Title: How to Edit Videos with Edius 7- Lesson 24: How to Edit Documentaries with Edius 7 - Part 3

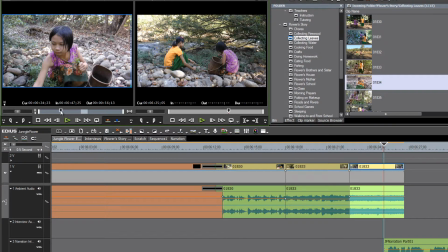Let's try and find something right in here where she's picking those leaves, hit our in point, and just scrub down a little bit, hit an out point, and then we'll drag and drop that right into place where we want it to start.
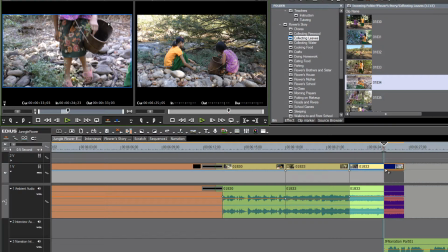Now the only time you have to worry about doing this drag-and-drop method with a long clip there,
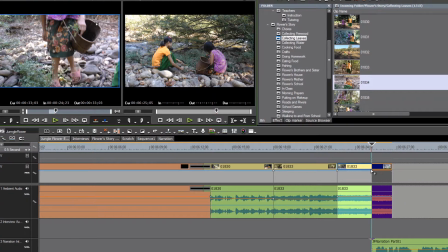if it goes past the point where you can actually see it, you might worry a little bit,
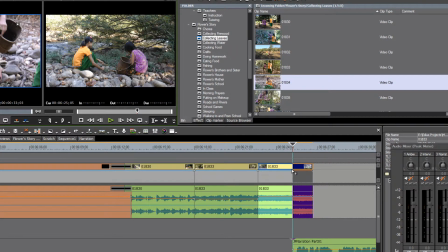is it gonna be overriding something else I have already placed on the timeline further?
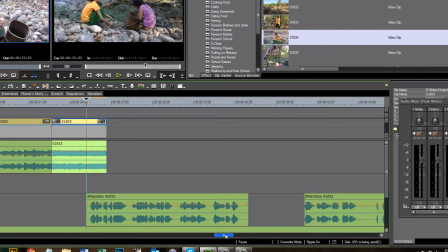So we might want to adjust our timeline a little bit to make sure that we're not overriding anything and then do that drag and drop again, and it looks like we're fine.
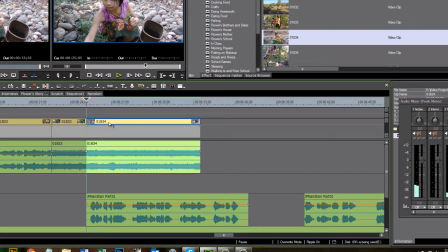With this overwrite mode that we're in, it just completely covers that previous area that we no longer needed.
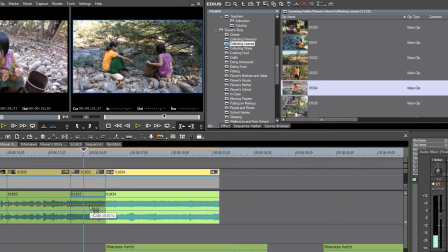Listening to this ambient audio again, the river that's going by the little stream is way too loud for the feel of the music we want. So we adjust that.
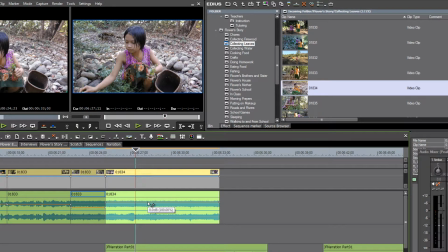Now that the narration is starting to come in, and we definitely do want to bring down the ambient audio on that so that it's not distracting anything away from the narration.
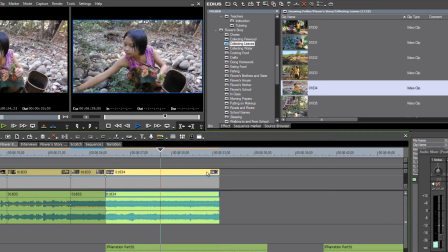Pa Wa is 13 years old and lives in a remote village in the state of Karen, located in the...
Okay, our clip is getting a little bit long there, and so we need to make a decision.
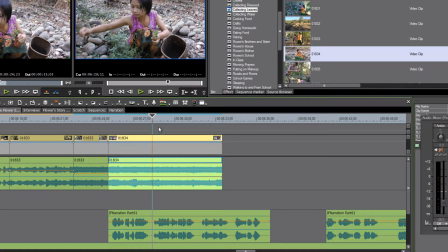Are we going to add a new clip here or take it out to the second one? Maybe we can, at this point, at least live with stretching it out to the second one there.
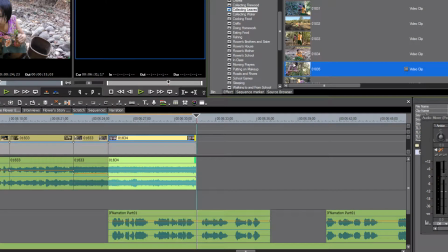And so let's find one more clip of her, maybe a different angle.
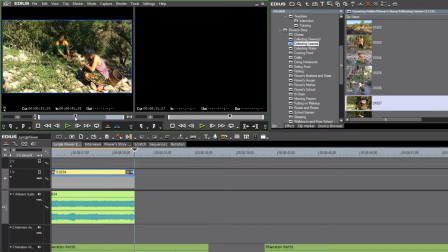This is probably okay here. Let's just grab a little bit of that to finish off this thought on our narration.
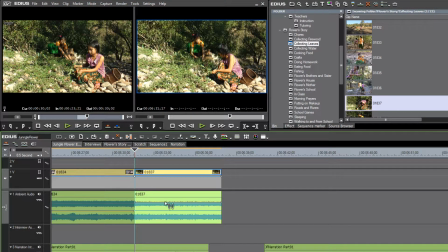Let's bring down the audio.
Karen, located in the country of Myanmar. also known as Burma.
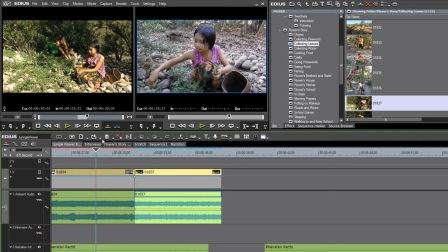Okay, so that seems to work. You'll notice that the color temperature of our shots jump around quite a bit.
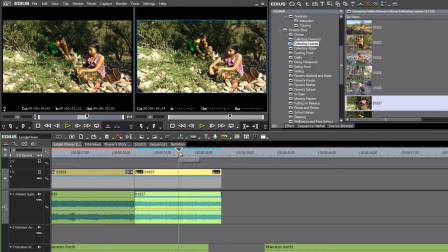What we're actually doing here as we chase these kids around in the jungle, we're using one of these, it's more of a consumer type of camera, actually. It's a little camcorder that I use mostly to film my kids' activities at home. But in this particular video shoot,
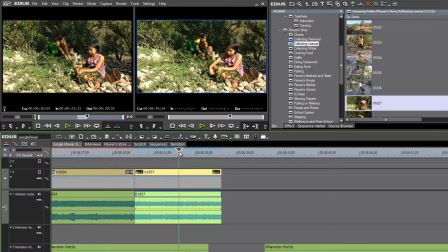I was experimenting with shooting most of the film just using a DSLR camera and because I'm kind of brand new to this DSLR experiment I didn't want to take the chance of being out in this remote village and try and get a stable handheld shot with just
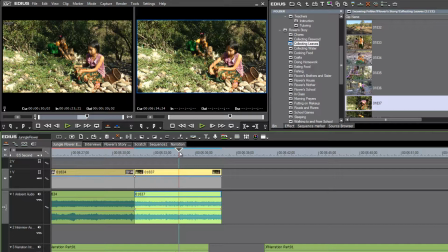my DSLR. I know from past experience that you can run into all sorts of problems with focusing and keeping it steady and and having a good stable shot just using the handheld dslr camera so as a backup i brought my
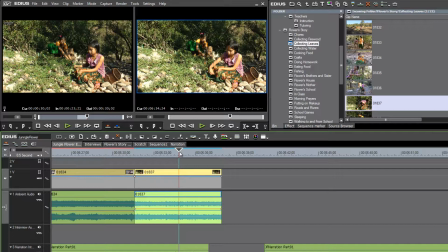little camcorder the the quality of the video is still very good but it does tend to give a variety of different color balances but don't worry we will be able to address this with certain filters that come with edius
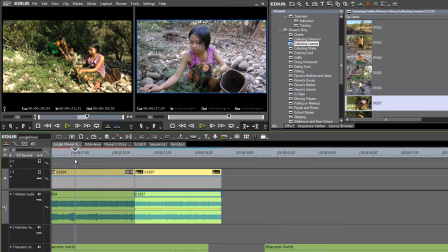and we'll leave that for a different tutorial actually on how to work with color balance
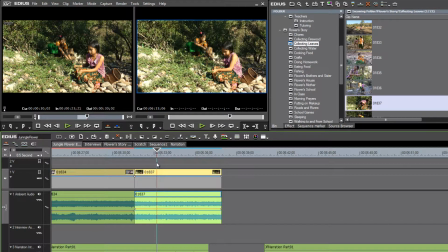and doing color correction and that type of thing so that we in
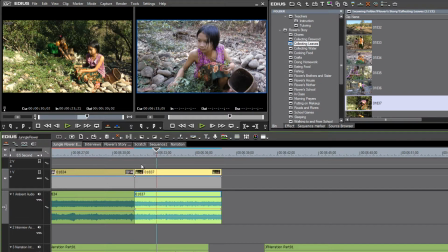the end before we're all done we'll even this out so that we don't have
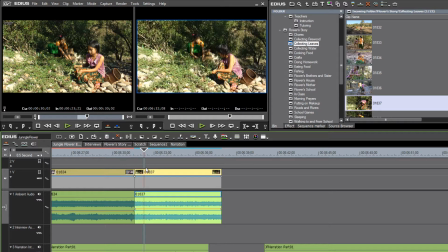such harsh jumps from shot to shot as far as color temperature goes but we're not worrying about that in this portion of our edit at this point all we're concerned about is getting our clips down on the timeline to help build our story.